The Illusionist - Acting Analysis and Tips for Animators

It is Thursday and that means acting analysis for animators and today I'm going to talk about The Illusionist. There are actually two things I want to talk about. It's a short scene and then a longer sequence, but that longer sequence is going to be part two for maybe in a month or so when I do, you know, kind of stagger type of multiple parts like ER and Take Shelter. So this one is on the shorter side, but that's okay because it's still awesome. And I'm not going to link it in the description because it's super short in the dialogue. It's just not that important. I can kind of walk you through it, but the other one is totally different, longer, very important. But anyway, let's get to it.
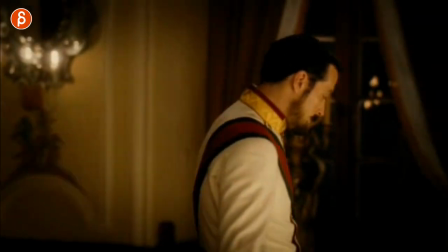0:39 So to set the scene, let's explain. He is not happy that he is here.
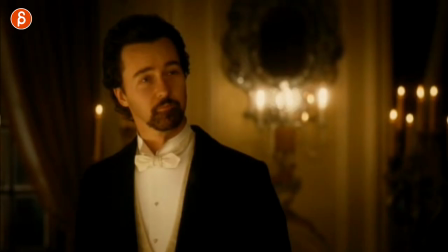0:47 Why? Because his future wife, or so he wants to, is kind of his childhood friend. And he went away for a long time and then came back. And then she was with him doing something. and then the other guy who was kind of in the royal family is very jealous and so on and so on. It's kind of a love triangle thing, kind of the backstory. But the thing is for this scene, he invited Edward Norton, that's the magician, to his palace to kind of do a magic demonstration, magic trick demonstration. But he's just kind of making fun of them. I mean, not fun of them. He's just not respecting him. And here's the scene where Edward Norton kind of takes control of the scene And there's something that's very in terms of body acting and kind of subconscious maybe and I might be reading way too much into this But there's something that I want to show you which is so awesome So hold up.
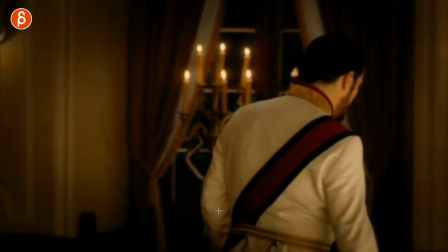1:36 So as he walks away, Edward Norton says your sword is very beautiful And that's why he stops here and has that little thing
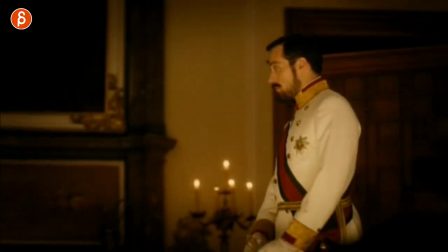1:41 and then might I see it and then it gets closer and so on I'll play the whole thing here.
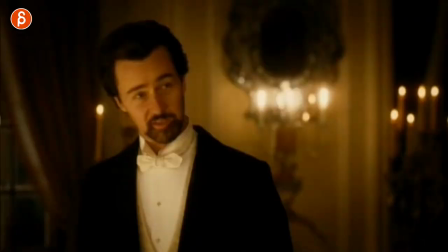1:47 He shows him that looks around blah blah blah. I don't want to spoil it But anyway, so what do I love about this? A the body acting of him being annoyed. It's so good You don't even have to hear the audio.
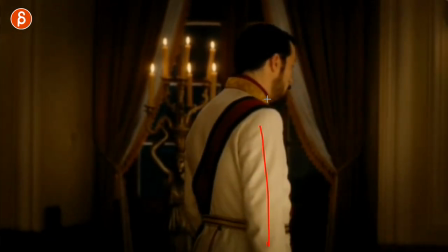1:57 So he calls him in here and look at that arm swing and he does that tiny little up and down little hop.
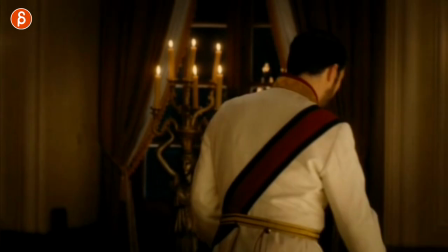2:04 Watch this and blub blub. Oh, it's so tiny. I love it. It's so great. So he's totally annoyed and I love it.
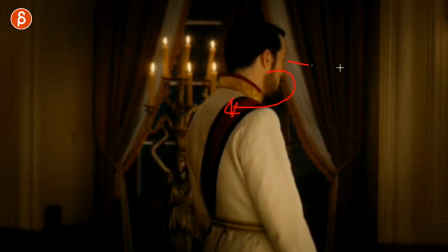2:12 That moment of he's not turning around. He's not addressing him. He looks forward like, oh, no, this swinging of like, oh, really? Do you really have to talk to me again? Do I really need to do this? It's so good. There's no facial expression. It's all in the body and in animation. It's actually super rare Then I don't think I've ever done it that you have your character turn around and then have the back towards camera And you do all the acting through body Emotion body acting posture. There's a timing of it and you don't see anything in a face and it's so good. It's just a start so then He was might I see it stand straight,
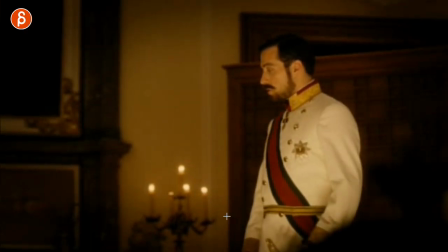2:48 but does that little puppy tilt because that if so respectful and here's the awesome part So he goes back, looks at him for a bit,
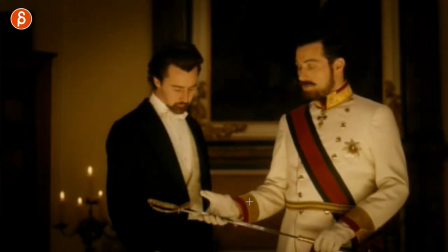2:57 takes out his sword. But then as he does that, he looks at the audience. This is an audience full of royals and, I guess, princes. I don't know. It's in Budapest, so I'm not sure of the royal details. I apologize. But he has his entourage. And he's kind of, you know, kind of, like I said, making fun, kind of being condescending towards Edward Norton.
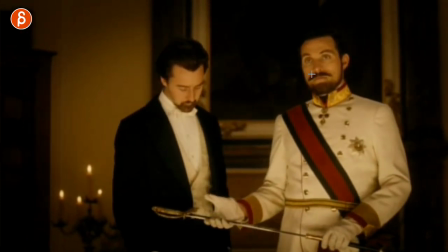3:20 So he has that look. because I can't believe he's asking me to do this and you can see that stare the look there and that little look
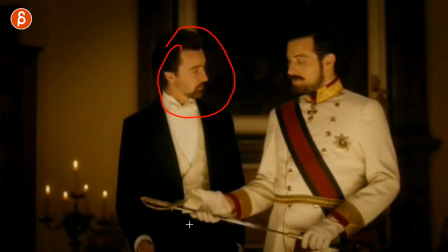3:28 there is so good and then he says may I so why do I love this besides all the details that I just mentioned so he comes
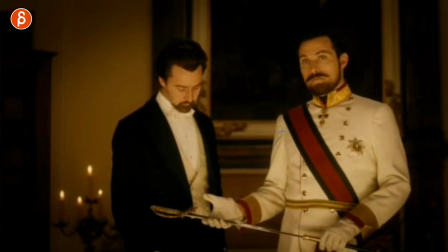3:36 in takes the sword and he doesn't really quite address him there's that little look there like oh you turd
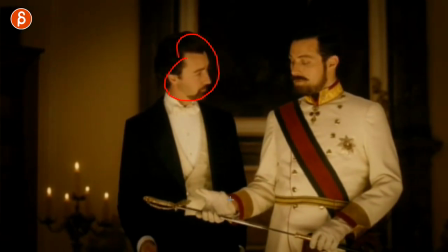3:42 but then he looks at the audience really and he goes might I see it I might I touch it may I so I think he says may I and then this is the best
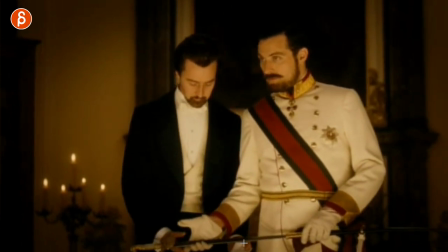3:50 part He looks at the sword, waits, and does this, right? He doesn't look at it at all.
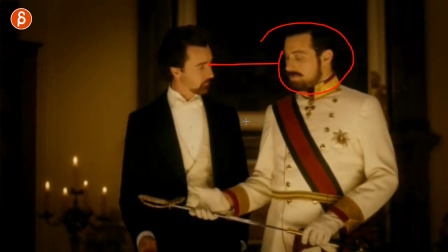3:57 There's no like, oh yeah, you may, or I don't know, something you could say.
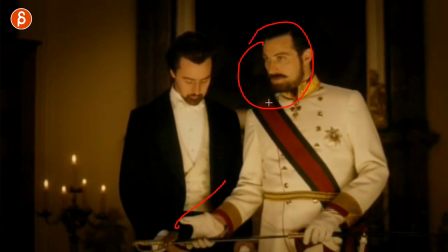4:01 And then as he looks, as he puts it down, he looks again at the audience, and then at the very end, it's that stare.